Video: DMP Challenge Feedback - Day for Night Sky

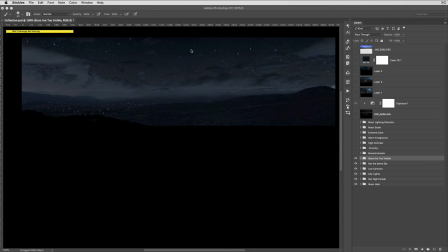[41:06]
So you want to put a filter on that so that or an overlay where you're only allowing the brightest stars to poke through and then all the other ones to disappear.
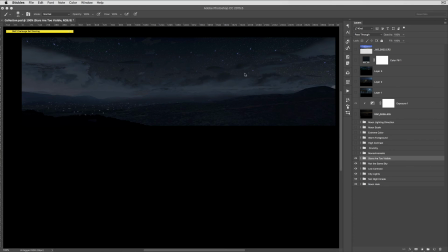[41:22]
And that's going to give you the look here. So this is Marcy. I think that's how I say. So that's their image here.
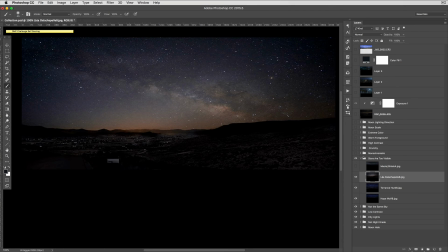[41:36]
Lee. This one is like outer space. So that is like a camera that has a really long exposure, and that's not going to happen in a film.
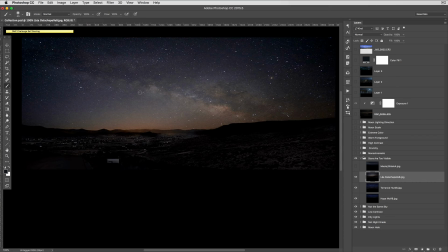[41:50]
We're not going to see the Milky Way because if it had such a long exposure, then all of the actors would have these big smeary strokes of where this kind of like onion skin
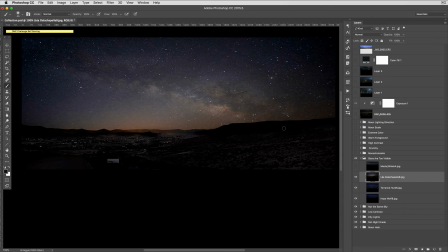[42:06]
like path of where they're walking because they're exposing on one frame and you're getting their path, so because of the long exposure. So this would have to be a really long exposure for it to show up like that right there.
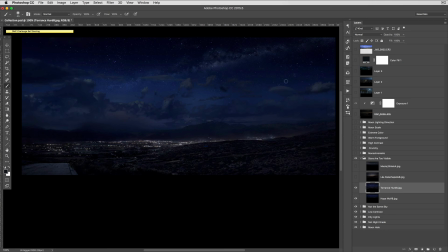[42:26]
So Torrance here. This is a bit better, but I think you could back off more on the stars on this one here too.
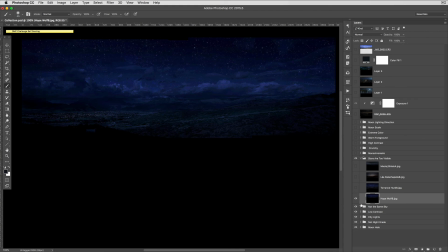[42:34]
And then Hope here. I think you can back off on some of those stars. Okay, so now we're talking about,
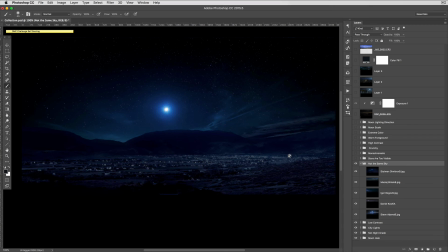[42:42]
here's a couple of images that are a bit hard to review because they're not of the same, doesn't have the same sky, so some of these things don't really apply to it.
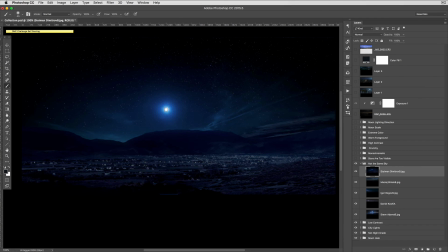[42:55]
But we have some images here. This is actually a star, so I think the moon is going to have a bit different treatment. This is kind of like the star over Bethlehem star, but so I think you'd want to replace this with moon, but it has a nice treatment for that.
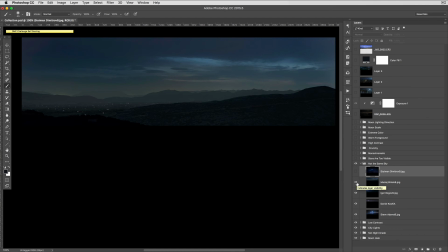[43:12]
So this one, nice image. It's not the same sky.
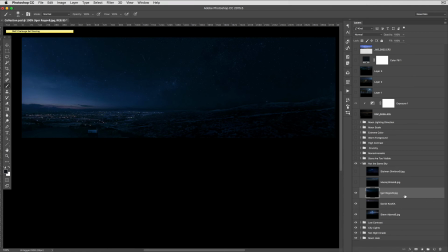[43:17]
That's and then this one here, not the same sky, but nice treatment.
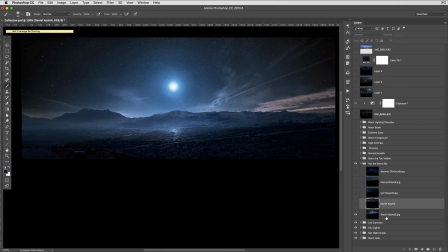[43:27]
Same with that one. And this one here, this one's actually quite nice. This is Steve. This has made this landscape look like a icy wasteland, which is pretty cool. And then when you see the little mailbox down here, you're like, people live here.
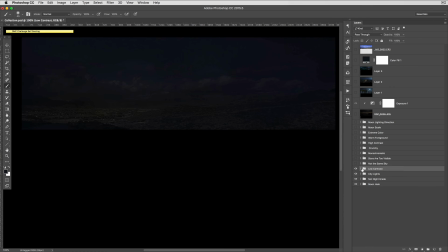[43:45]
So, anyways, so those are some images that don't have the right sky. So, okay, so on the list, stars are too visible.
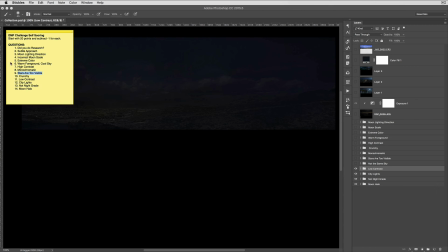[43:54]
We went over that. And then now what we're talking about, we already talked about crunchy. Now we're going to talk about low contrast.
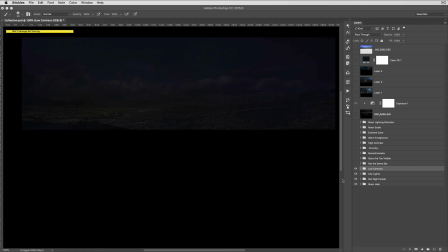[44:01]
So here's some images that kind of have the opposite problem of the high contrast, that they are too low contrast. So here,
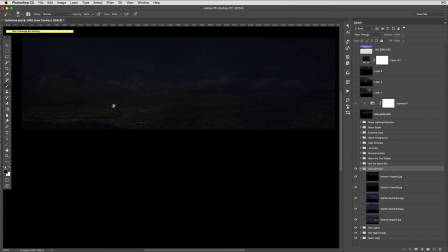[44:14]
Monum, we have an image here where like there's not a real strong sense of any lighting direction. I can see these shapes, but I would think that they should be brighter if the light is coming. It's almost like it's an underexposed image and everything is a bit dark.
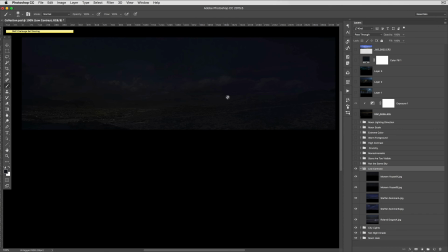[44:32]
So you want to make sure that if you're going to do a night shot, the reason they're having you do a night shot is so that they can see the sky. So they want to make sure you can actually see the shapes. So you could go brighter on that one and then brighter on this one as well.
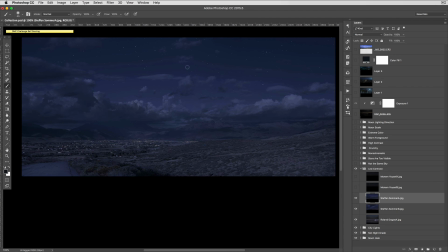[44:46]
So both of those. Stefan, this one here is actually, I think, a nice image. However, it's a bit flashed. And if you're not familiar with that term,
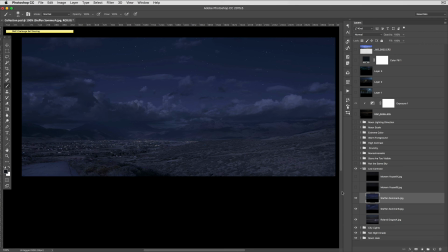[44:58]
that means that it's been brought up from the bottom and everything is kind of been has been made brighter.
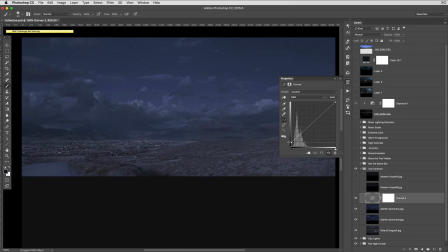[45:07]
So if I grab this on the curve, that's flashing.
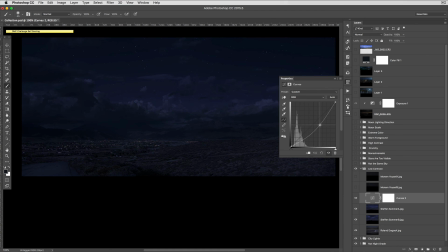[45:11]
So really, I mean, if I darken this down, then you're getting into a place that has a pretty nice, maybe suck some of the saturation out, but that's a bit more appropriate. And then we're seeing kind of the right amount of stars.
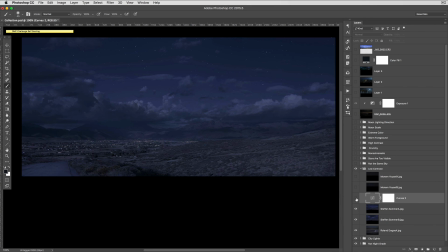[45:27]
So that's actually a pretty good image. A bit too flashed, however. Same with this image as well. This is a different sky, but
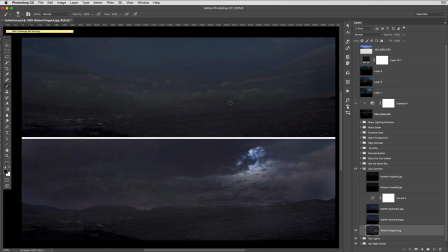[45:38]
Roland here, his two images here, they're both kind of like that, where it's a bit flashed, and it's this low contrast. It's also actually seems like it's causing some crunching.
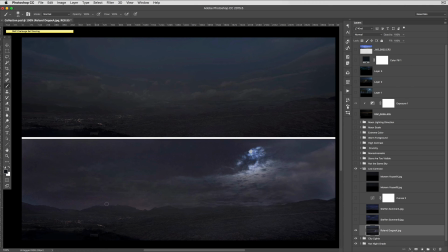[45:53]
So you have these different colors kind of poking through, and banding and stuff like that.
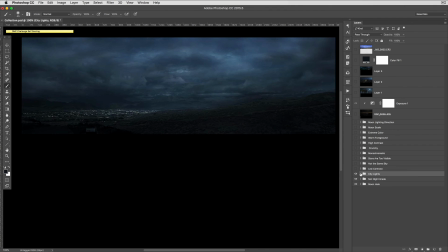[45:59]
So something to take a look at. All right, so now we're going to be talking about city lights.
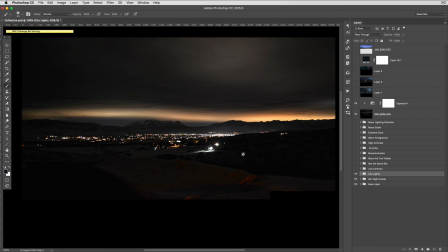[46:05]
If you take a look back at this original image, we have a lot of different colors on the city lights,
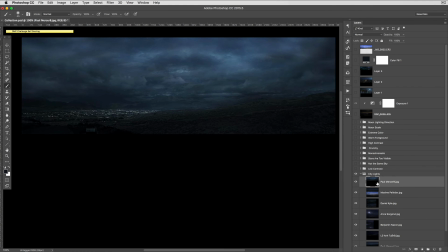[46:13]
and here's some representations of where the city lights could really add some color, in the city lights could really add to these paintings. So here's one from Paul.
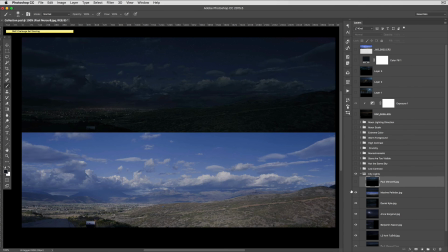[46:23]
Add some color in those city lights. This one here, this has a little bit of color, but could probably do more.
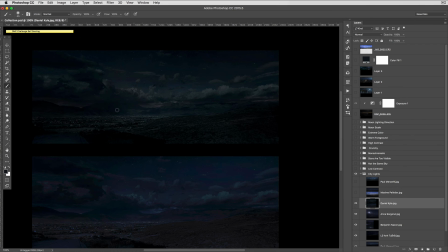[46:32]
That's Maxim. And Daniel here, these are kind of have gone dark, so they're not even bright. So you want to, like, those dots are indications of light, light emitting from houses.
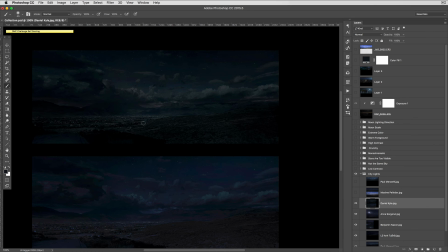[46:47]
And if it's not that, then it needs to be something else. Maybe they're just little reflective bits or something like that. But those look like lights, and so they should be emitting some light.
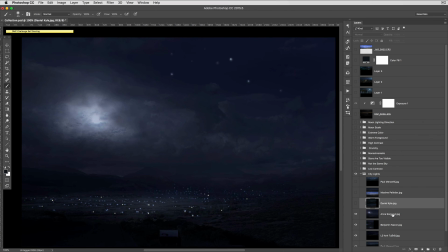[47:00]
So here, something that Anna has done is she's kind of painted in the lights. So you have a couple of different approaches for painting in lights. Certainly you can do that. I think on this, you need to be a bit more
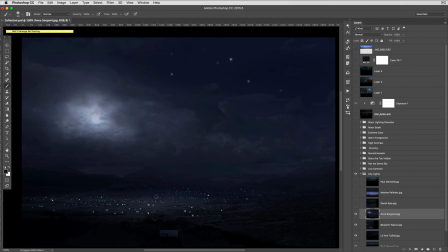[47:17]
careful about where you're putting your lights and making them look realistic, as opposed to just kind of like, there's some like dot scattering kind of look that it looks like right here.
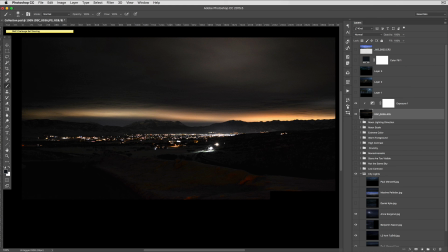[47:29]
So certainly, like what I'm going to do is I'm going to post this image too, and you can actually, nighttime photography is really great for using elements. So you can grab this, extract all of the lights, and then put it on top of your painting.
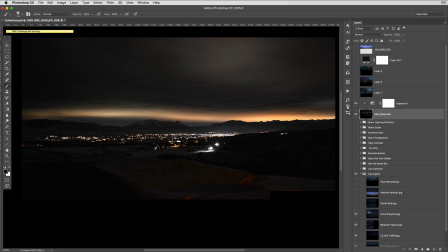[47:49]
And so you're actually using this image and the color of all these lights on your image, and then you don't have to paint them,
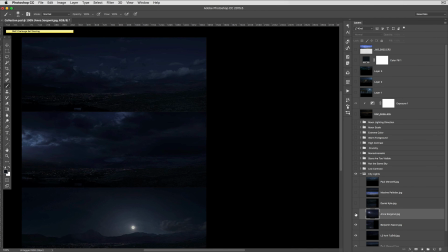[47:56]
which is great because it gives you something realistic very quickly. All right, so Benjamin here, this is a nice image up here. I think the color down here, we would need to see a bit more color down there.
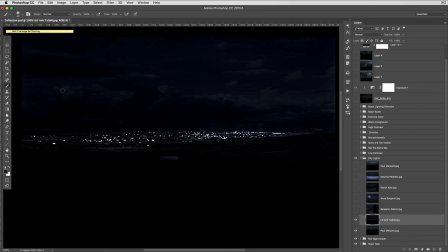[48:14]
Say Lou here, same thing. This is has that high contrast, kind of crunchy, but color, definitely color down in the city would help.
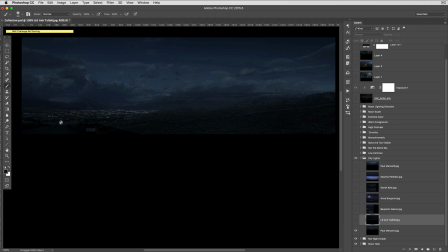[48:24]
Here with Paul, some lights down there, and that would kind of, just taking an image like this and putting in colored lights down there would actually make it not feel monochromatic. So here for Paul, it's kind of leaning on that. It's kind of monochromatic.
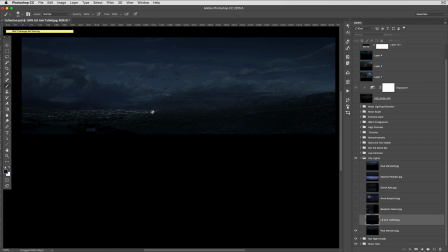[48:41]
It's gonna feel like monochromatic until you start putting some color in there, and that actually could help.
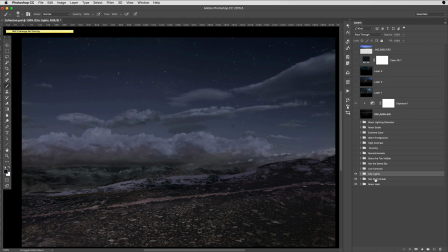[48:48]
Okay, so so that's the city lights.
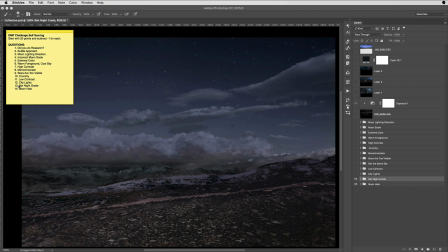[48:53]
The next one that we're going to be talking about here is the not really a nighttime grade.
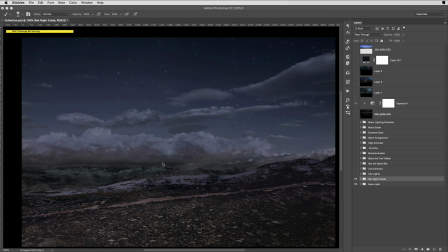[49:01]
So let's take a look at this. So when we look at this, overall, the cast of this image is pretty bright. And so this is from Dario. It's not really like dark enough to be a nighttime grade.